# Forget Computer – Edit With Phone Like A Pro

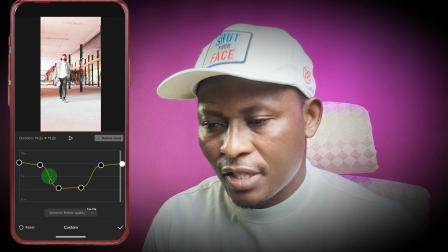[4:03]
To make the speed changes feel more natural, try to create a gradual S shape instead of sharp angles. A gentle slope into the slow motion dip feels much more organic and professional.
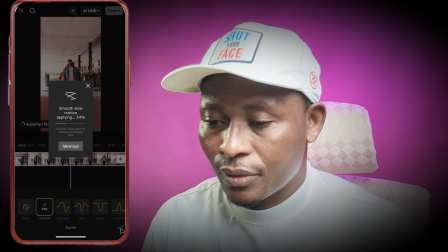[4:15]
Practice this on different clips and think like a director. Where do I want to build tension or create excitement?
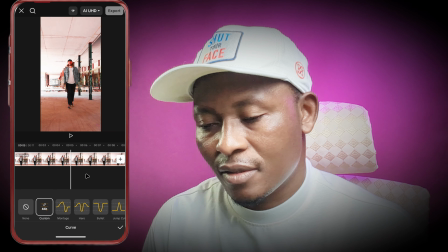[4:21]
That's what separates a technician from an artist. Section 2. Pro Technique 2.
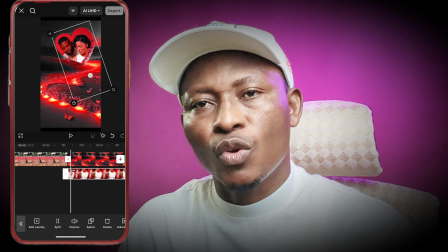[4:27]
Unlock Advanced Masking. Our Pro Technique 2 is one of the most creative, powerful, and advanced video editing tools.
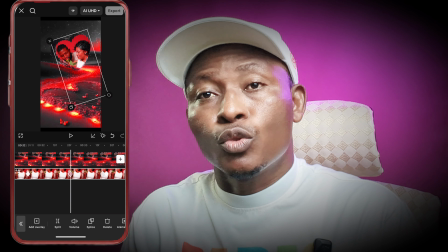[4:34]
Advanced Masking. If speed ramp controls time, masking controls space.
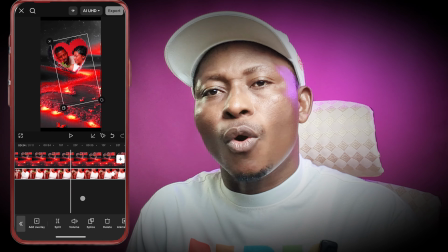[4:39]
Masking is just basically a way to reveal or hide parts of a video layer, like a digital stencil.
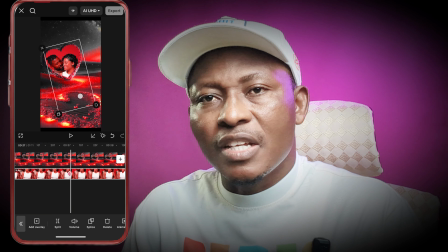[4:44]
You can use it to blend clips, put text behind a moving person, create clone effects, or reveal a hidden word inside an object.
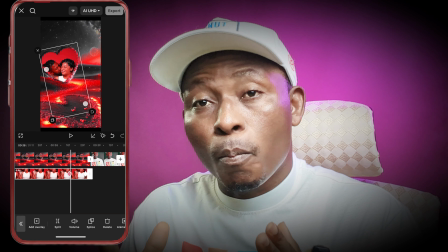[4:50]
It's just simple visual magic, and it's all possible in CapCut. Ready for something more advanced?
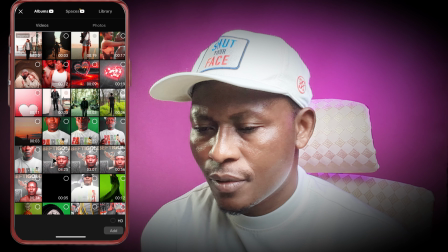[4:56]
Let's create a Potter effect. I have two clips, one of love symbol and another of romantic couple.
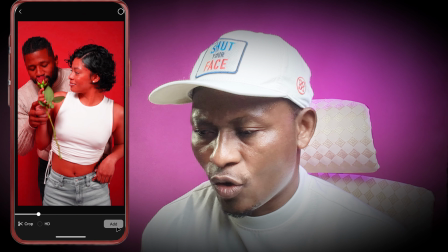[5:05]
I want to make it look like the couple is inside the love symbol.
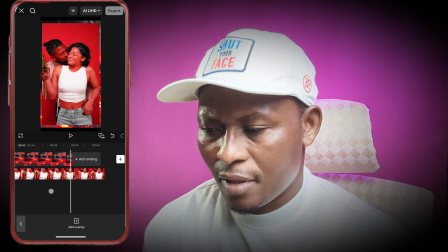[5:09]
First, put the love symbol clip on the timeline, then import the couple clip and use overlay to place it on top.
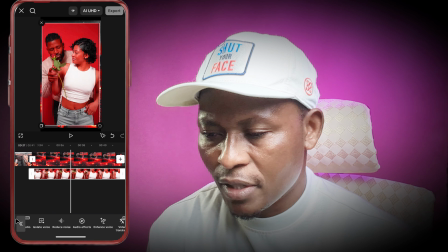[5:18]
With the couple clip selected, go to the mask tool. You will see shapes like rectangle and circle.
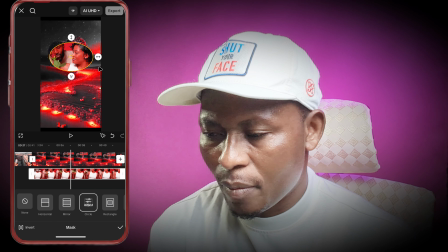[5:24]
Circle is perfect for this. When you tap it, a circular mask is applied to the love symbol clip, revealing the love symbol underneath. Resize and position the circle to fit it over the love symbol. Use the feather tool, that's a little downward arrow here, to soften the edges for a natural blend.
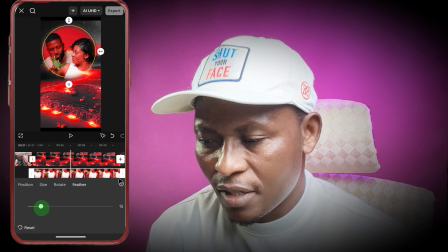[5:40]
But what if the love symbol moves? The mask needs to move with it. This is where keyframes come in.
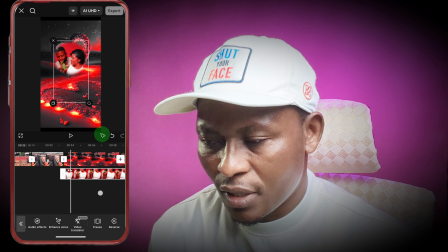[5:45]
At the start of the clip, tap the small diamond icon next to the mask position settings to add a keyframe.
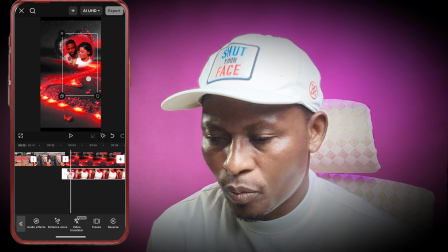[5:52]
Now scrub forward a little. As the love symbol moves, reposition the mask to match its new spot. A new keyframe will be added automatically. Keep doing this every second or so.
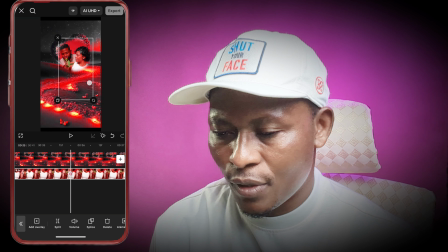[6:05]
When you play it back, the mask will now follow the love symbol movement, creating a believable illusion.
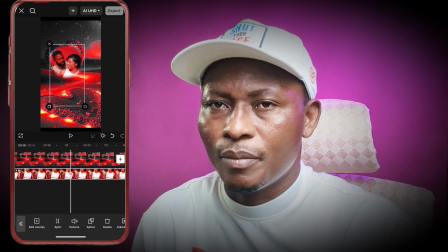[6:12]
This is the power of combining the masking skill with keyframe, and it is very much crucial skill for any editor.
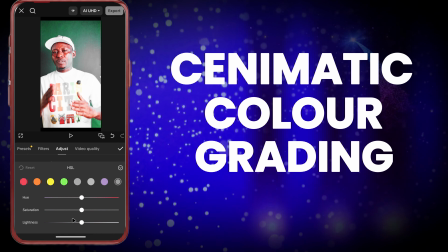[6:18]
Section 3, that is Pro Technique 3, applying cinematic color grading.
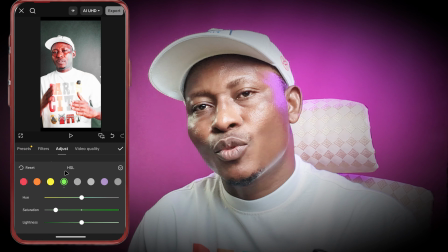[6:24]
We have manipulated time and space. Now, it is time to manipulate emotion with our final technique, cinematic color grading.
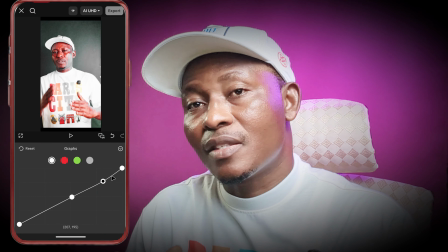[6:33]
Color is easily one of the most powerful storytelling tools you have. It sets the mood and gives your video a distinct professional look.
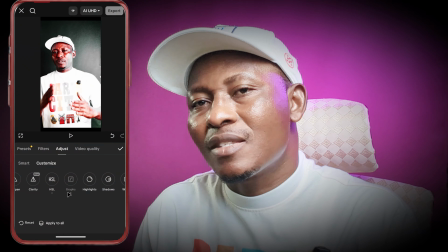[6:40]
Think of the cold, unsaturated blues in a sci-fi thriller or the warm, golden tones in a romantic drama.
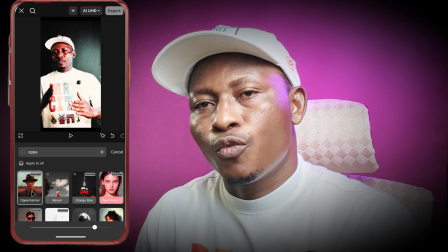[6:46]
That's all color grading. The difference between raw footage and cinematic image is almost always the color.
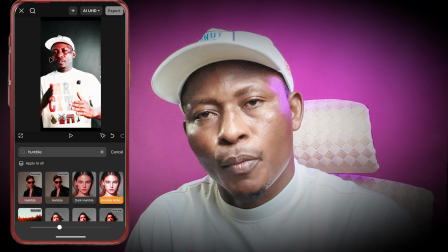[6:53]
Now, let's break it down. It's a two-step process: color correction and then color grading.
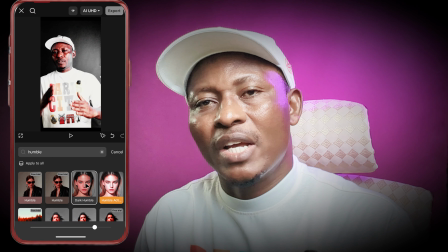[6:59]
Correction is about fixing problems, making whites white and balancing exposure to get a neutral starting point.
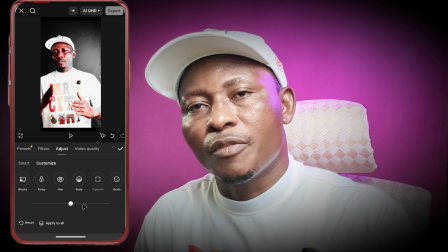[7:04]
And grading, on the other hand, grading is the creative part, pushing those colors to create a specific style.
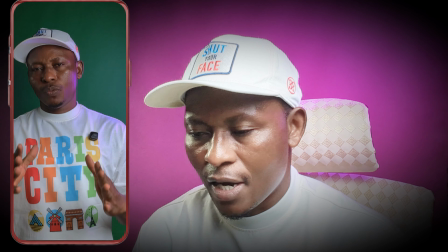[7:10]
First, let's correct our image. I have raw clip of myself that's a bit dark.
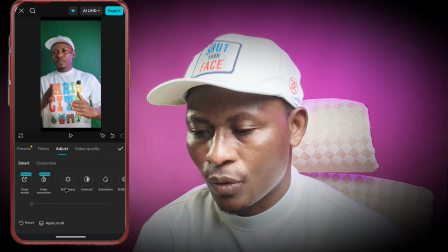[7:15]
Select the clip and tap adjust. This is our command center for color. You will see sliders for brightness, contrast, saturation, and more. I usually start by bumping up the brightness and adding a little contrast to make it pop.
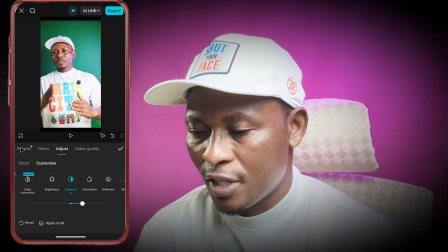[7:34]
But be gentle. A common mistake is cranking up the saturation, but a more cinematic look often comes from slightly desaturating the image for a more muted, filmic quality.
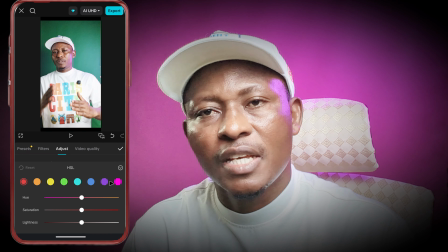[7:46]
Now for the pros. HSL and curves, these are the game changers.
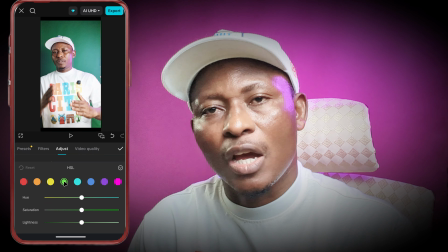[7:51]
HSL stands for hue, saturation, and luminance, and it lets you tweak individual colors.
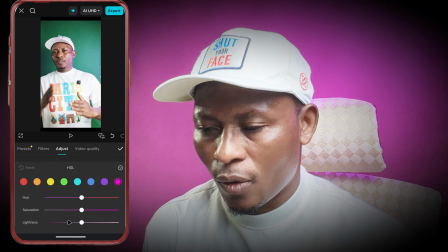[7:58]
Now tap on HSL and you'll see different color samples. Let's say the green is too distracting.